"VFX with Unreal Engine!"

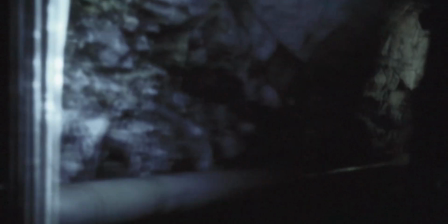[3:49]
But I'm going to do something a lot more simple than that and I've even used some packs that are pretty inexpensive that have pre-built camera movements that you can
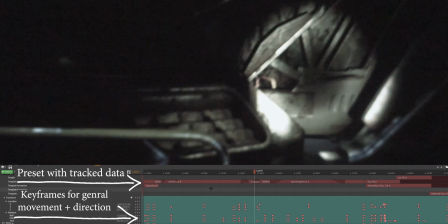[3:58]
simply add as an animation into your sequencer for whichever camera and it'll basically play out that recorded date of a real camera or
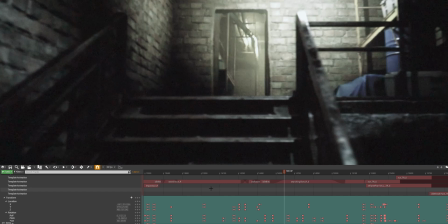[4:07]
that animation that is basically going to give you like a real human operated feeling camera in your scene in Unreal Engine.
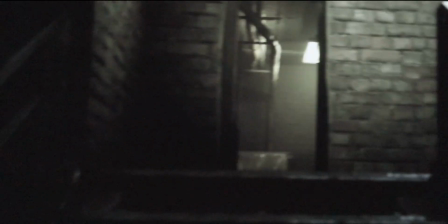[4:14]
This is a huge time saver and it brings out that realism that can even help hide some
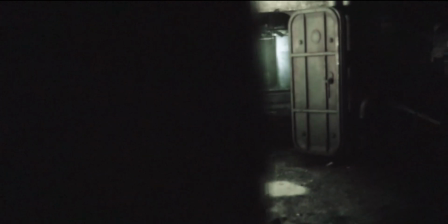[4:20]
of the the telltale signs that this is a rendered image or that some of the assets are even at a game level.
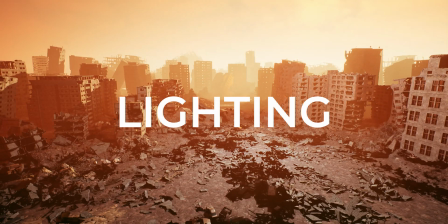[4:26]
Now another thing to make something feel realistic is lighting. Light and shadow is basically what makes an image so getting that right,
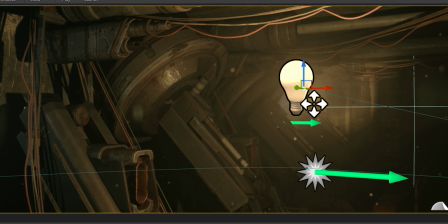[4:35]
getting in a way that feels in the same way that real life lighting behaves
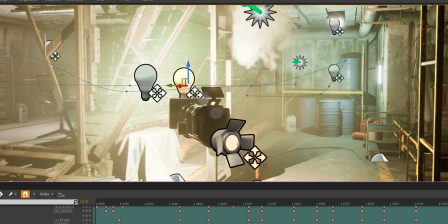[4:39]
is really important to communicate something effectively and to make it believable.
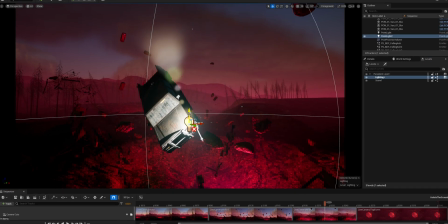[4:44]
Sometimes you can combine multiple light sources to get a realistic bounce
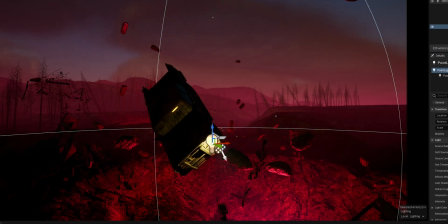[4:50]
or to get the light to behave in a way that you want it to that sometimes isn't even realistic.
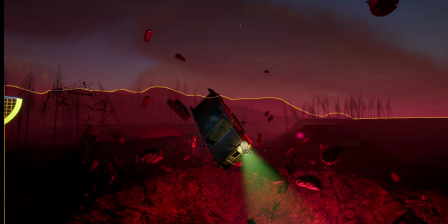[4:55]
It's just what you want it to look like because of the cinematic lens that you are viewing the world through.
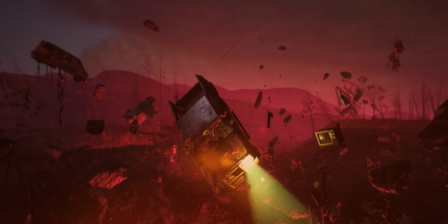[5:02]
Lighting can really bring out so much more detail in terms of shadows,
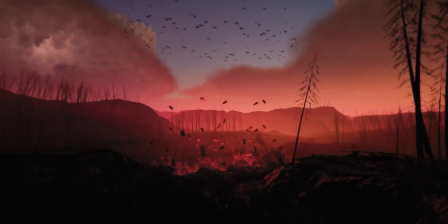[5:06]
in terms of how materials react, and so getting even the directionality of it is super important.
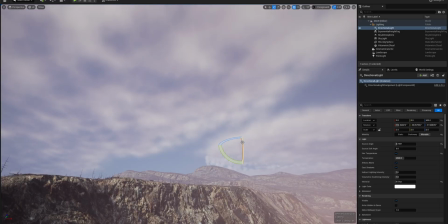[5:12]
So spend as much time as you can in the lighting stage because not only is it establishing the mood and it has to be obviously compatible
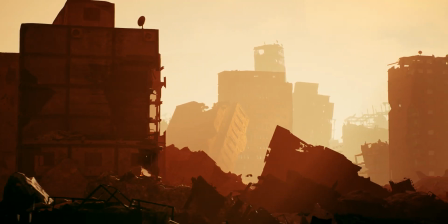[5:20]
and coherent with the story that you're developing but it can be a great way to really elevate your scene and hide a lot of the limitations.
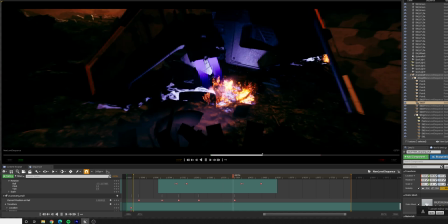[5:28]
And now speaking of limitations it's nice when the gear that you use actually doesn't limit you in your creative process.
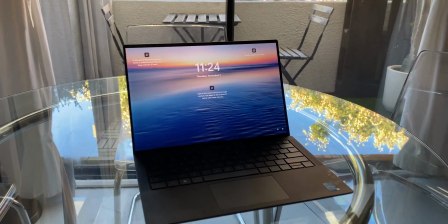[5:35]
And this brings us to the sponsor of this video, Dell and the new Precision 5470, which is simply amazing.
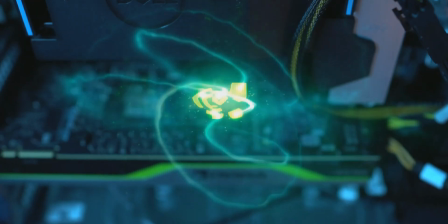[5:43]
And what I love about the Dell Precision lineup in general is the very close and strong collaboration they have with NVIDIA for the GPU
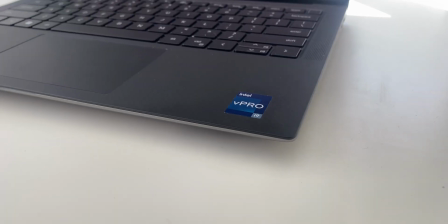[5:51]
and the latest Intel processors for the CPU to bring the most powerful and optimized workflow to real-time graphics.
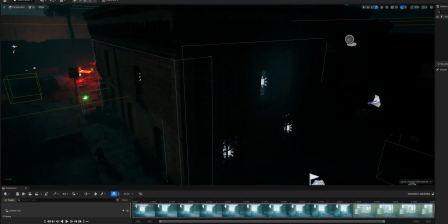[5:58]
And creating scenes from scratch all the way to highly detailed finished products is a creative joy
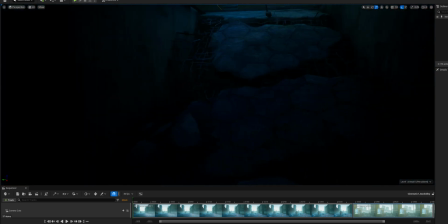[6:03]
since I'm almost never interrupted or slowed down from drops in frame rates or lags.
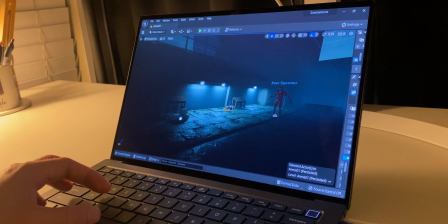[6:08]
And this was already my experience on the Dell PC workstation and felt the exact same experience on the much more portable Dell 5470 laptop.
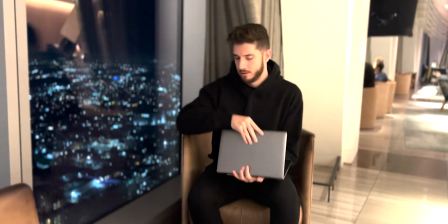[6:17]
And just to be able to bring my Unreal projects with me is just amazing.
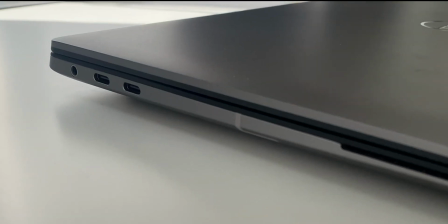[6:21]
And not only is the Dell 5470 fast, but it's also slim and it feels good to handle.
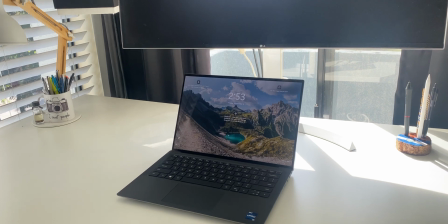[6:27]
The bezels are really thin, giving you the most screen real estate for the size. But most important of all,
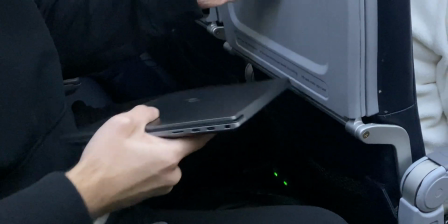[6:32]
I can't stress enough what it's like to be able to take your work from the office on the go and still have the right amount of speed and power to get everything that you need done.
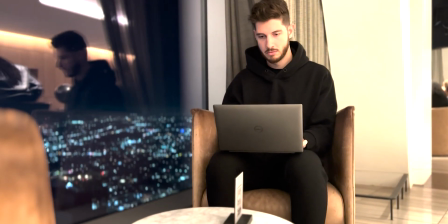[6:42]
From rooftop lounges to airplane cabins I really felt like I had no lag and no limitation to
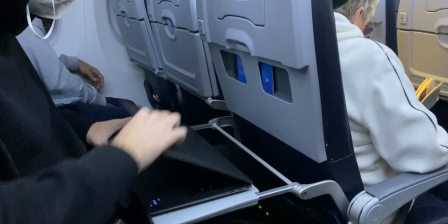[6:47]
where I could bring my work and what I could do and that alone is amazing for my kind of workflow.
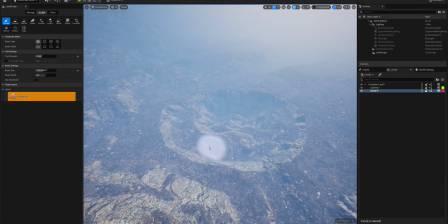[6:54]
So real-time VFX is a topic that's going to be ever-growing.
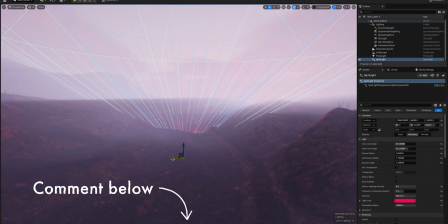[6:58]
Let me know what you guys think in the comment section below about real-time VFX or how some of the techniques that we kind of
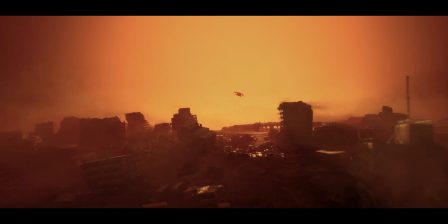[7:04]
overviewed in this video could help you in your projects or ways that you would apply it in your filmmaking.
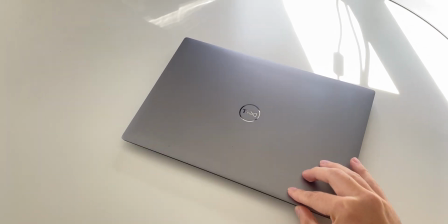[7:10]
Thanks again to Dell for sponsoring this video and I hope you really enjoyed it and you found some value out of it.
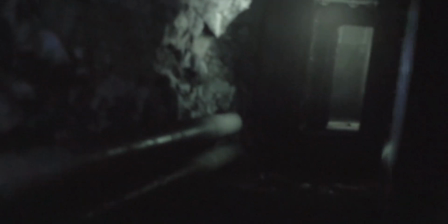[7:16]
My name is Chris Drini for Chris Clark. I'll see you next time.